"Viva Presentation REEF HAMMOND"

My name is REEF Hammond, student ID 97247622. Today we're going to be looking at 3 of the projects that I've worked on over this past semester.
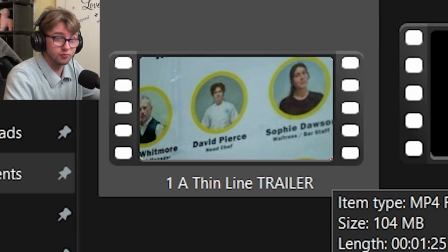[0:08]
We have the trailer for A Thin Line, which is in the drama genre. We have Fast Forward 5, which is a documentary.
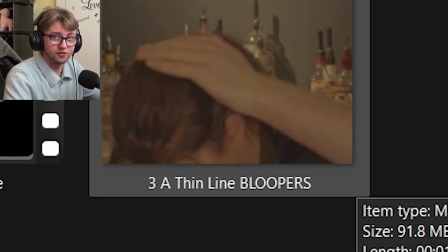[0:13]
And we have A Thin Line Bloopers, which is in the comedy genre. All 3 of these projects I have worked on as a full-service editor.
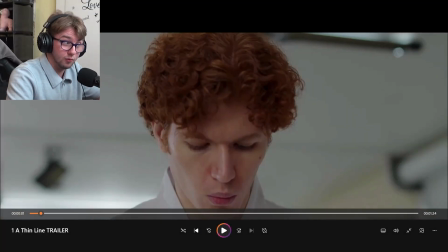[0:22]
Looking at A Thin Line first. Okay, we're already a second in, and there's a lot to talk about. We know that we're in a kitchen for a restaurant because I've chosen shots of burgers flipping, frying, and then we see this man in a chef's outfit here. Could this be our protagonist?
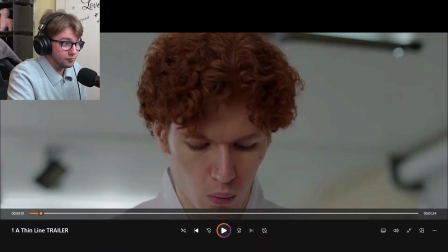[0:38]
We don't know yet. He's certainly a main character. If you notice as well, at the top and bottom of the screen, we see black bars. The footage that I was given is 16:9. I've intentionally done this to make it look like this is something that you would see in a cinema.
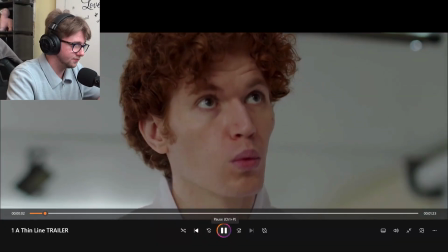[0:51]
This is a movie trailer. Okay, the camera cuts in there on beat with the music.
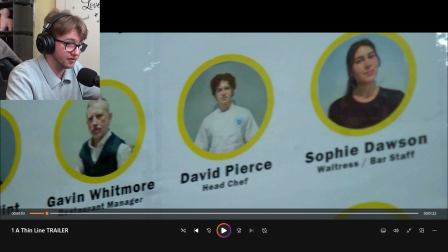[0:56]
And then in this shot, we can see David, our main character, next to another main character, Sophie Dawson.
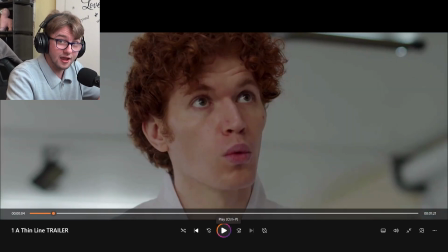[1:03]
He is staring quite intensively. And also, we can see there's a very subtle zoom, kind of like he's daydreaming.
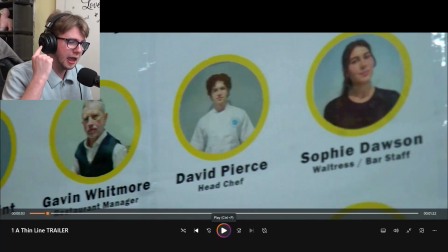[1:12]
If you notice in the background as well, there's music playing. It doesn't sound like it's coming from a radio or anything like that.
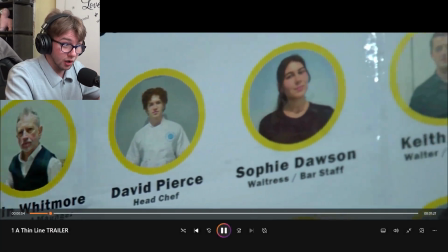[1:17]
It sounds like it's actually playing in our ears right now, which you will notice actually changes as soon as Sophie walks through the door.
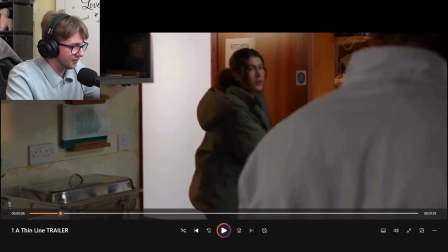[1:25]
Right in that moment, it now goes from
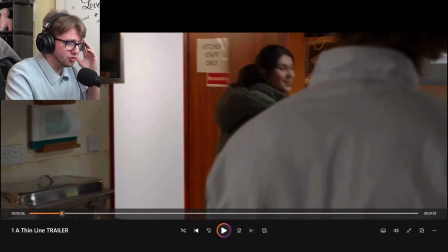[1:29]
sound like it's happening in our head to it sounds like it's coming out of a radio. So we see this other character, Sophie, walk in, still from David's perspective, mind you.
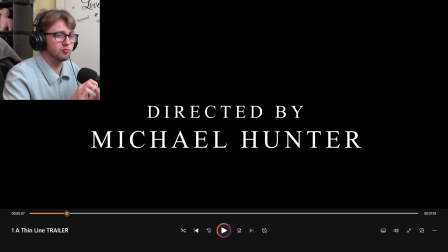[1:38]
We cut to black for a moment, not only with the music sounding like it's coming out of a radio, but it's also got reverb and it's droning on. I kind of took inspiration from the Us trailer, where they take up 5 on it and they make it drone and echo to make it sound creepy and eerie. And that's exactly what I'm trying to do here with a scene that looks completely fine. You wouldn't have a problem with it, but with creepy audio in the background to show that something's not quite right.
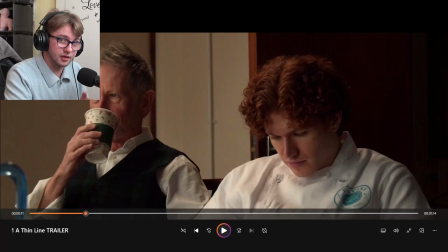[2:08] Doing anything with her or too busy chasing Sophie?
Okay, and there you go. Sophie's mentioned with his name in there.
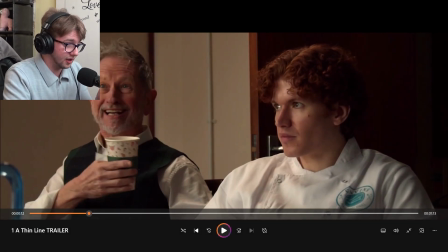[2:15]
We see him look up as if he's offended by what she said. So we understand that there's some kind of love trope going on between David and Sophie, but we don't yet understand how deep it really is.
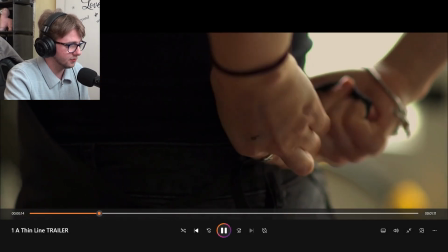[2:27] If he had it his way, he'd be taking Sophie home to his mum tonight.
And there we have it. You can hear from Gavin himself implying that David is almost desperate to get with Sophie, saying that he wants to take her home to his mum tonight. Suddenly met with the music coming back up from this radio effect, and then boom, we hear a dramatic thud that I've added underneath the soundtrack, also blended in with the sound of the plate crashing.
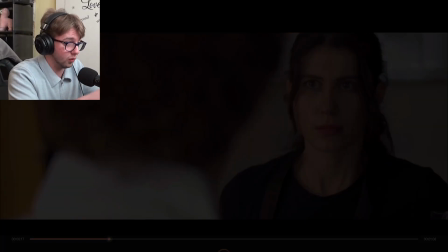[2:52]
We can now see Sophie's face clearly and see that she is quite concerned, met with another shot of her walking away,
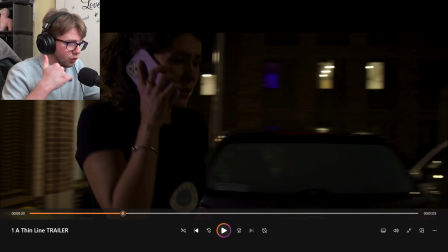[2:58]
and then we get another shot of Sophie walking outside, all 3 of these shots being stressful. She's on the phone looking for help. She's walking away from David. There's been a shift in perspective. We're no longer looking at this from David's eyes. We're now seeing this from Sophie's eyes.
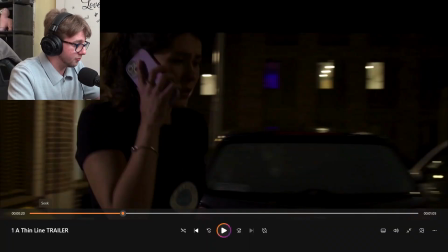[3:13]
Additional note in that we can see in this scene it's quite dark, whereas when we first see David, or this scene here, it's very bright. We've now gone from quite a bright, lovey-dovey story to a dramatic, dark, gritty drama.
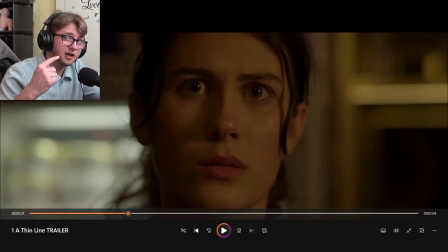[3:29]
Notice as well, we can hear "it must be love, it must be love" over and over. I've purposely repeated that phrase and had it echo to insinuate that maybe it's not love, maybe there's some deeper meaning to this. And immediately we see Sophie's face, terrified. She is the main character of this story.
I can't do this anymore.
Immediately we get a voiceover from Sophie saying she can't do this anymore, something's very not right.
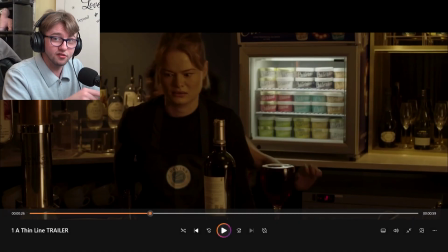[3:56]
Also met with the sound of the wine spilling out of the glass with a lot of reverb. Sounded like this is kind of like a dream state.